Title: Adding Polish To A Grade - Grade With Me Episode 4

Welcome back to Grade With Me. We're into the final episode where we're going to be taking a look at some secondary adjustments and some small tweaks and adding some finishing touches to our footage. So let's go ahead and let's jump in.
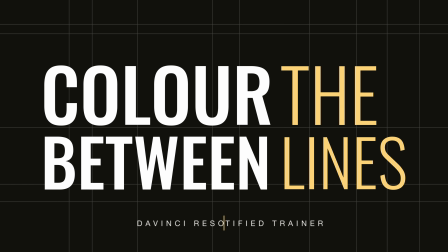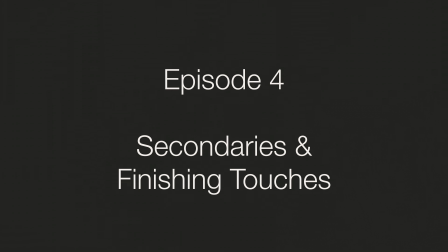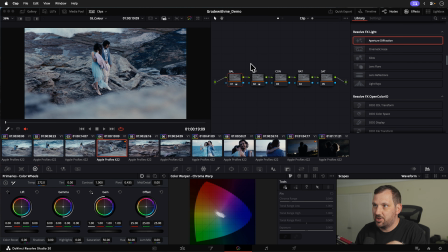So we've completed our clip level adjustments and we're just going to add some little finishing touches. So these are what we call secondary adjustments. These could be things like masks, power windows, curves, using things like color slice, things like that.
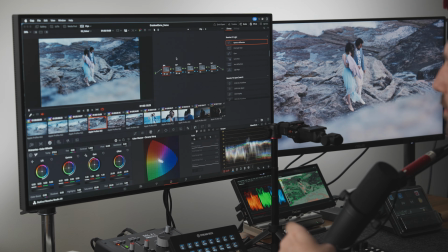These are things that sometimes take a little bit longer, but can really help make a shot sing.
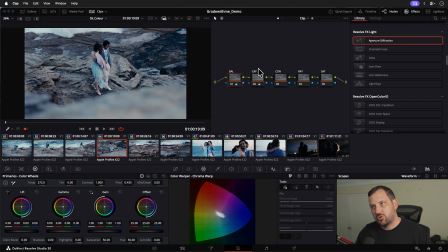So just to keep things nice and clean, what I'm going to do is actually turn on another node layer where we can go ahead and actually make the adjustments. So to do that, we need to open up the project settings,
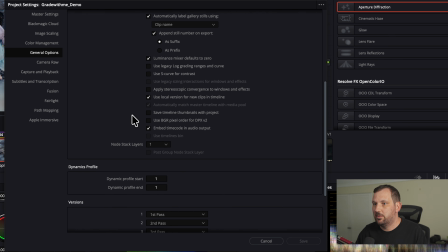and under the general options, if we scroll down, there's an option here for node stack layers. So I'm going to set this to 2. And I've already named these layer 1 primary, layer 2 secondary, but you can call these whatever you want.
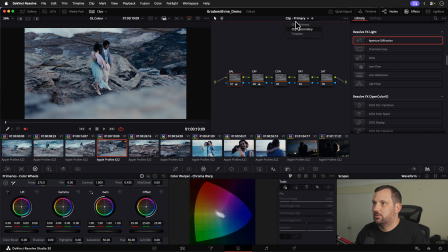And now what happens is we get an extra option up here. So I can jump over to my secondary clip. And like I said, this is just in the interest of neatness.
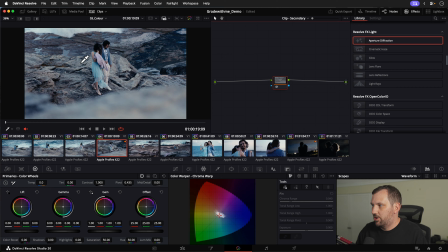So first thing that I like to do on a lot of shots, especially shots like this, is to add a little bit of a vignette. So an easy way to add a vignette is to just go ahead and grab a power window,
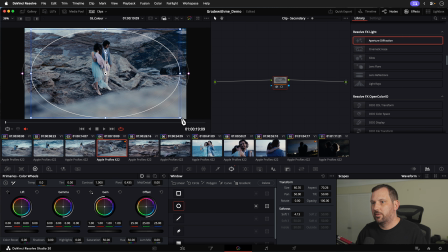make it nice and big, so it's basically covering the whole frame, and then we just want to soften it out on the edges there, like so. And then we want to invert our window.
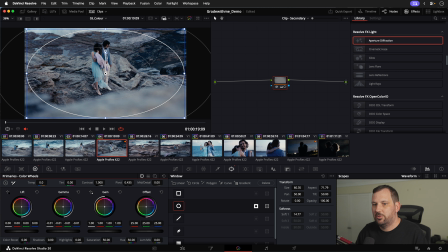And then I just like to use either a little bit of gamma, or in this instance, I might go a little bit of gain. So we're just going to gain down a little bit in the corners. And if I turn off the viewer
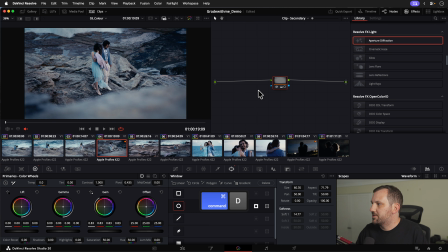and I toggle that on and off, we can see that just helps our subjects kind of pop out a little bit. Especially with this shot, it kind of gives it a little bit more of that tilt shift sort of look. So this is probably going to be suitable for most of these opening shots here.
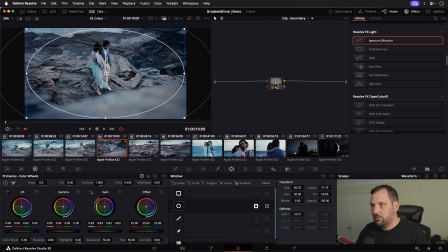So what I'm going to do is I'm just going to copy,
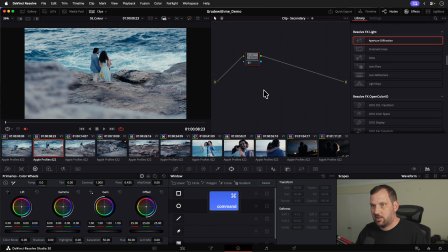and we'll just paste it into these and just check that it is actually suitable for these shots.
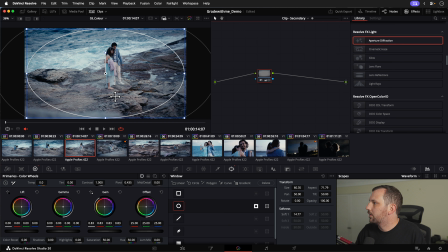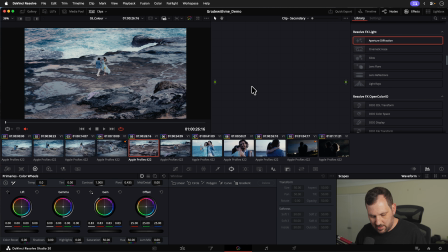Yeah, I think it looks pretty good for all of these. Let's add it onto this one here. We'll have a look how this one looks. Maybe I might just dial it back a little bit on this one.
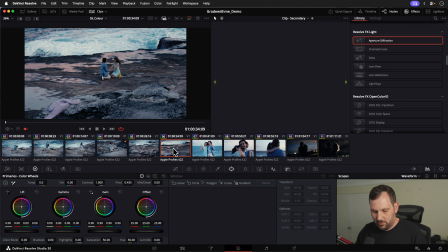And then we'll just copy that for this one here as well.
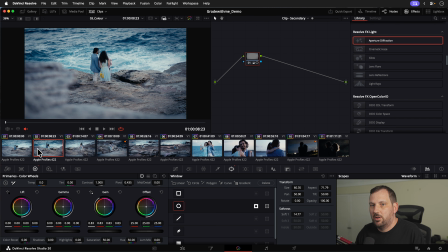All right, I think that's pretty good for those. So I quite often just like that little bit of vignette, especially on a wider shot, just to help, pop the subjects out a little bit more and draw the eye.
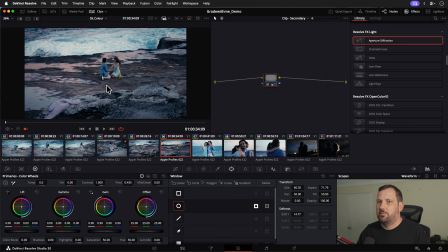Now, I mentioned this shot in an earlier episode, the reflections from the sky. It was that beautiful sunset color. But I just want to kind of pull that down a little bit.
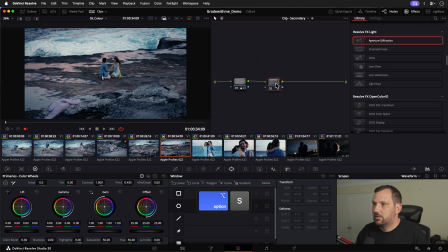So I'm going to make another node here, and I'm just going to use the color warper here, because I like the ability to work just within the viewer. So I can actually just click and just drag a little bit in this direction.
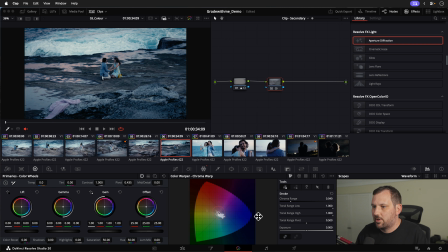And I think that's just going to help soften that out a little bit. So yeah, I like what that's doing. If you felt like this was going too far,
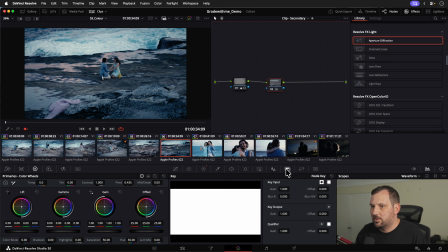what you can always do is come back into the key palette that's here, and you could just turn this down to say 50%.
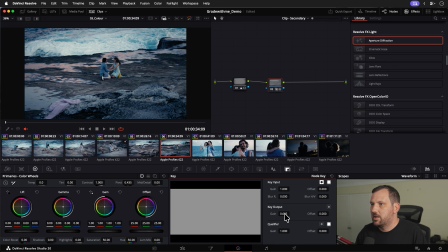And that's going to kind of split the difference between the adjustment and no adjustment there. Yeah, like how that sits.
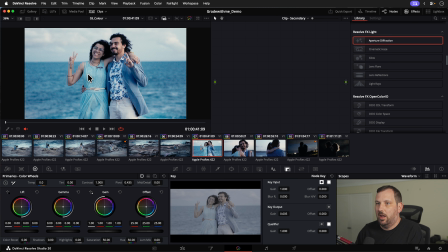Now, in this shot here, obviously we've got a lot of blue in the frame, and that is a little bit of an issue in terms of like color separation that's happening here. So I don't want to go too crazy with this,
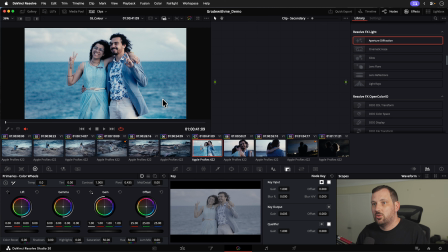but I just want to show you a technique that you can use just to help pop your subject out a little bit. So I'm going to rely on a mask here.
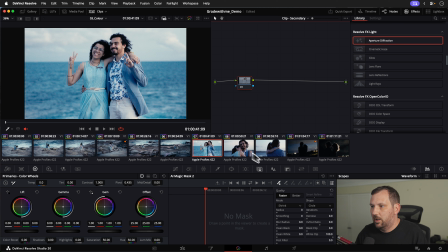So I'm just going to turn on our overlay first of all,
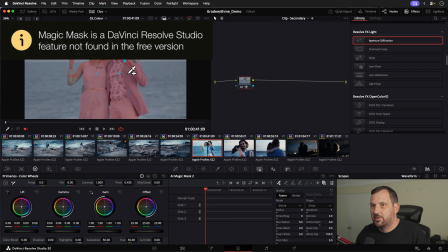and I'm going to just draw a couple of dots on our subjects so we start to get that selection.
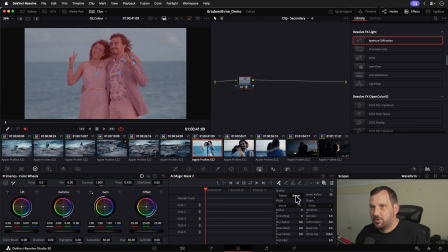And I'm just going to turn on the better refinement. Now I'm not going to track this because it kind of takes too long and it's not really important for what I want to show, but make sure of course if you are grading this that you do
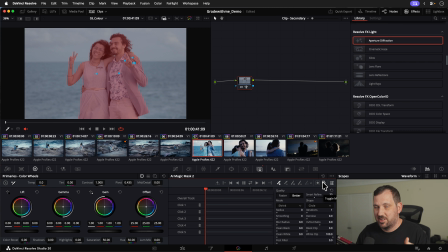track this, otherwise your adjustments will disappear after the first frame.
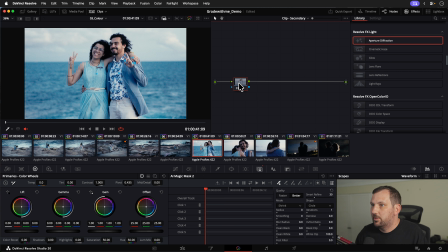And now what I'm going to do is we're going to introduce an effect. So if I just open up my search with shift and space and we type in background or defocus background, we can apply this effect on here.
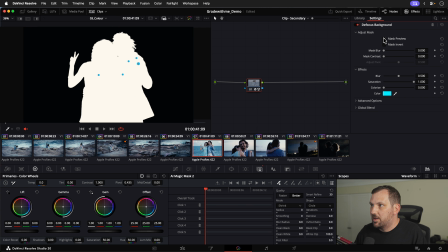And if we open this up and say mask preview, so we can see that's the
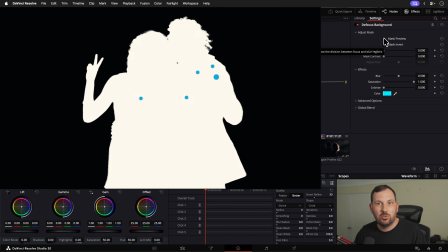matte that's been pulled from the magic mask.
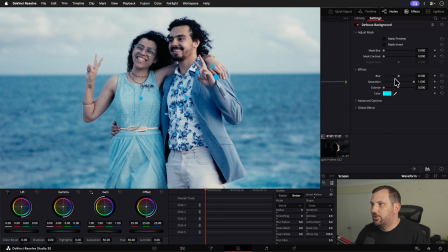And what we're doing with this now is just applying a little bit of this blur in the background. The thing I like about this blur is it's quite natural. It does give the effect of a shallower depth of field, especially if you just use it in a small amount.
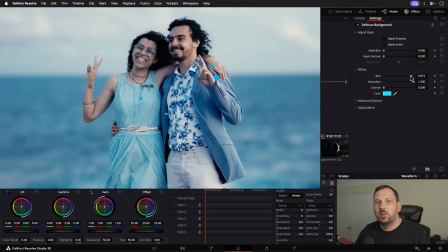So, you know, if we turn it up too far, it will look a little bit fake, but I think at this kind of default setting, it's quite good. So as I toggle this off and back on, I think that's having quite a nice effect, just to help pop them out of the background a little bit.
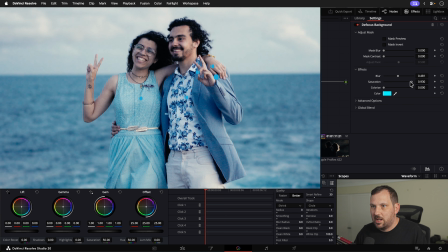Might also just want to turn down the saturation ever so slightly, just to pull some of the blue out of the background. That could also help pop them out just a little bit.
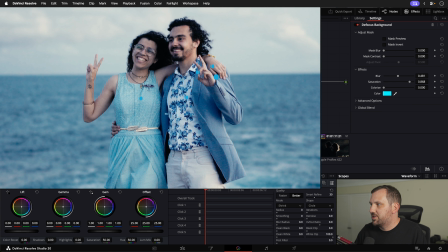Yeah, I like the way that looks. So it just gives it a little bit more separation. The other thing we could potentially do is just, you know,
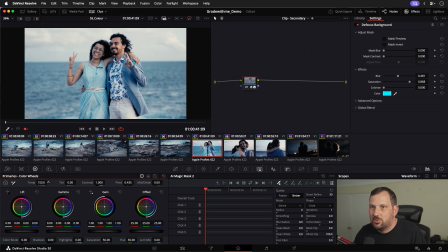just warm up just a little bit. I don't really feel like that's so necessary on here. So yeah, I like the way that one looks. So that's just going to help pop that out.
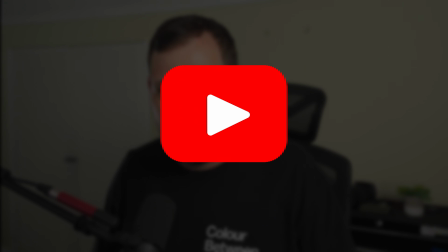If you like these sort of DaVinci Resolve tutorials, make sure that you do subscribe to the channel. There'll be plenty more coming out soon.